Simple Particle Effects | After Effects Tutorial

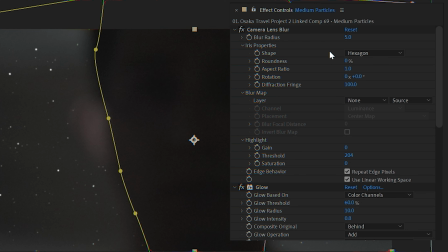We are then going to copy our effects from the small particles composition into the medium particles and making adjustments to the camera blur, turning it to 7.0,
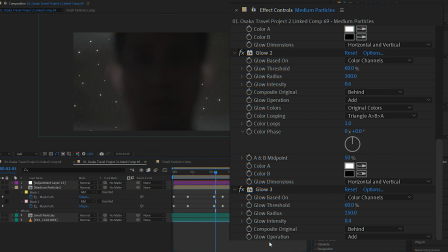and turning on the second and the third glow. You'll also notice that there are some particles here that are a bit darker.
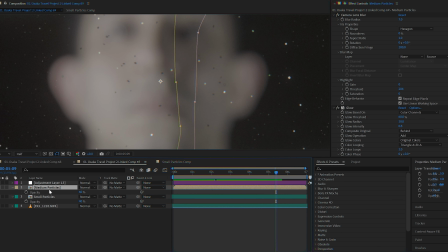We'll remedy that later.
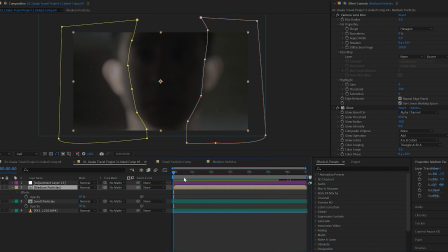Now again, we're going back to our medium particles pre-comp, copying the white solid back into the main composition and adjusting that.
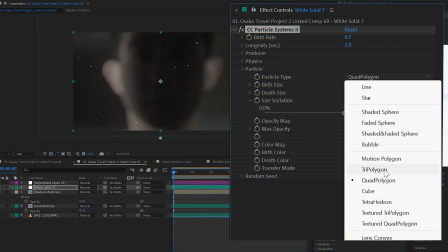I'll be picking Tri-Polygon this time around for fun, adjusting the random seed and changing the physics to twirly,
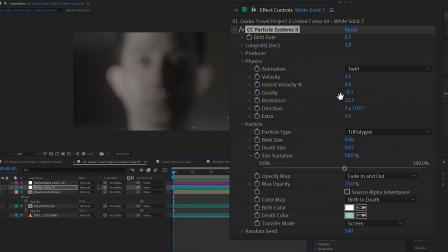that's a really fun name, and adjusting the birth size to 0.08 and the death size to 0.07. If you plan to mask this, you can again pre-comp this layer and maybe name it big particles.
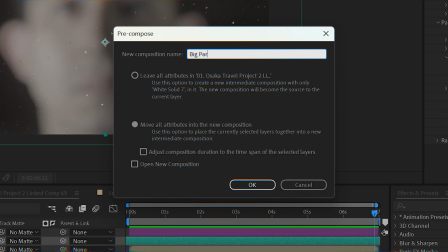Again, we will be copying our 4 effects into this and adjusting the camera lens blur to 15.
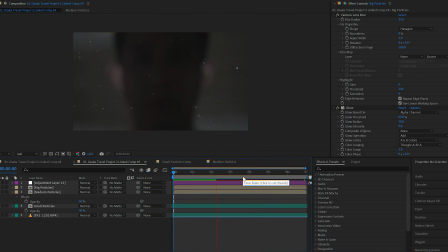Then we'll make this into a 3D layer. If you don't have that checkbox present like I do, right-click on the columns and make sure the switches are checked.
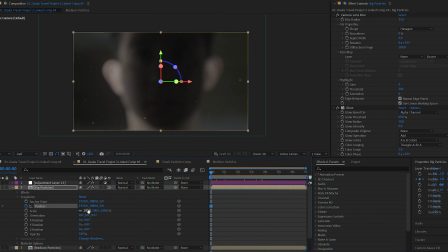Then go down here and check the box with the cube header. That will make this layer into a 3D layer. We then go to the position and animate the Z position so that the particles move towards the camera to give it even more depth. Play around with these until you're happy. I'm not yet, so I'll just be going over everything.
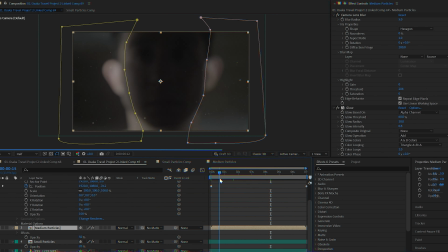I basically went back and forth adjusting my particle properties, adjusting the opacities of the different particle layers,
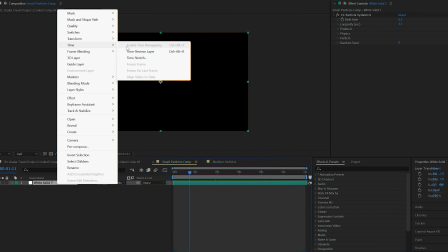cleaning up the masks, and doing a time stretch for the other 2 layers which I forgot to do.
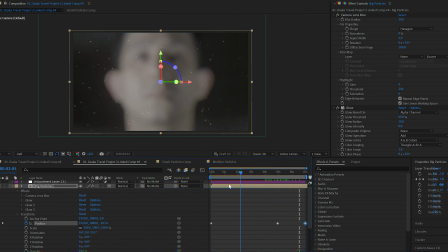I then made the 3D animation at the Z position a little bit more pronounced by animating it in the last few seconds to make it seem like the spirit is moving the particles towards the camera.
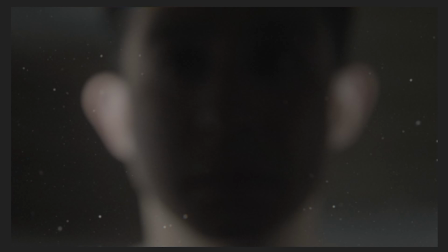I think this looks super cool. Wait, before we finish up, I promise that we're going to remedy those dark particles.
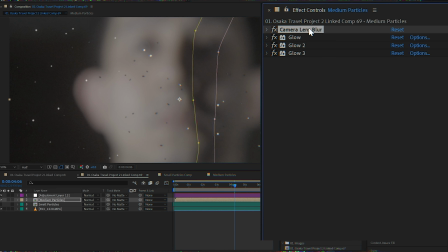Simple solution is me dragging the camera blur effect down right after the third glow effect so that it happens after the glow effect.
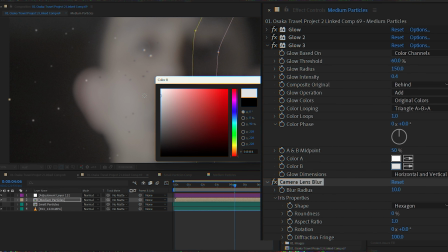We can also change up color A and color B, make sure that they are a nice light color, and change glow based on to alpha channels for all the glows.
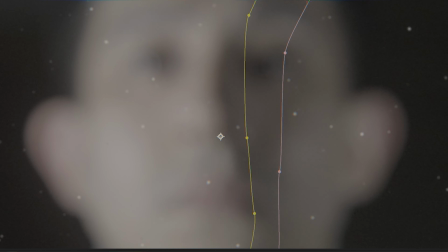This should put back everything into a nice white glow, or if you like that effect with the darker shadows, then keep it as it is.
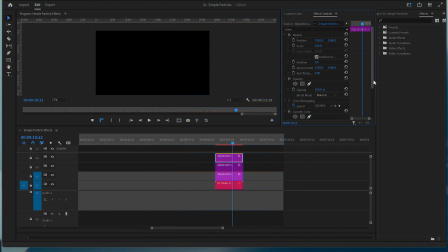I then go back into Premiere Pro, recheck my colors, and add an adjustment layer with an exposure animation to overexpose the image in the last second,
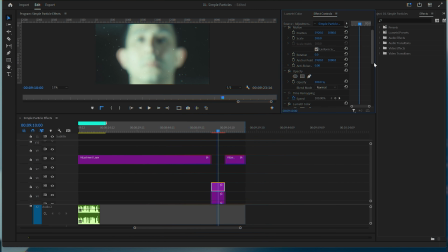and add another adjustment layer with a chromatic aberration and animate that in the last second as well.
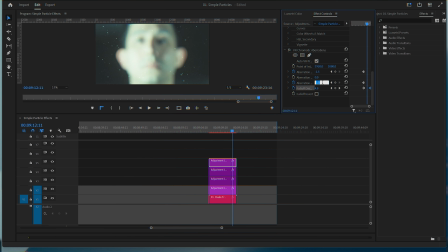These effects will tie up basically with the particles moving towards the camera and pull in everything together.
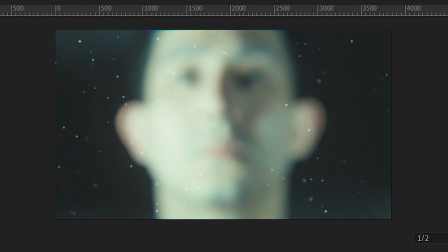And that's it. This is just a quick and easy way of doing this. Again, particles are pretty fun to use. You can play around and experiment with the settings and apply them into a whole bunch of scenarios, as I've shown earlier. I hope you enjoyed listening to me ramble as always. If you do get to try these, or if you have any questions, let me know in the comments and I'll try to help as best as I can. And if you have any tips that you can give, feel free to share them too. Well, that's it. Back to playing Texas Chainsaw Massacre. See you soon, guys. Bye.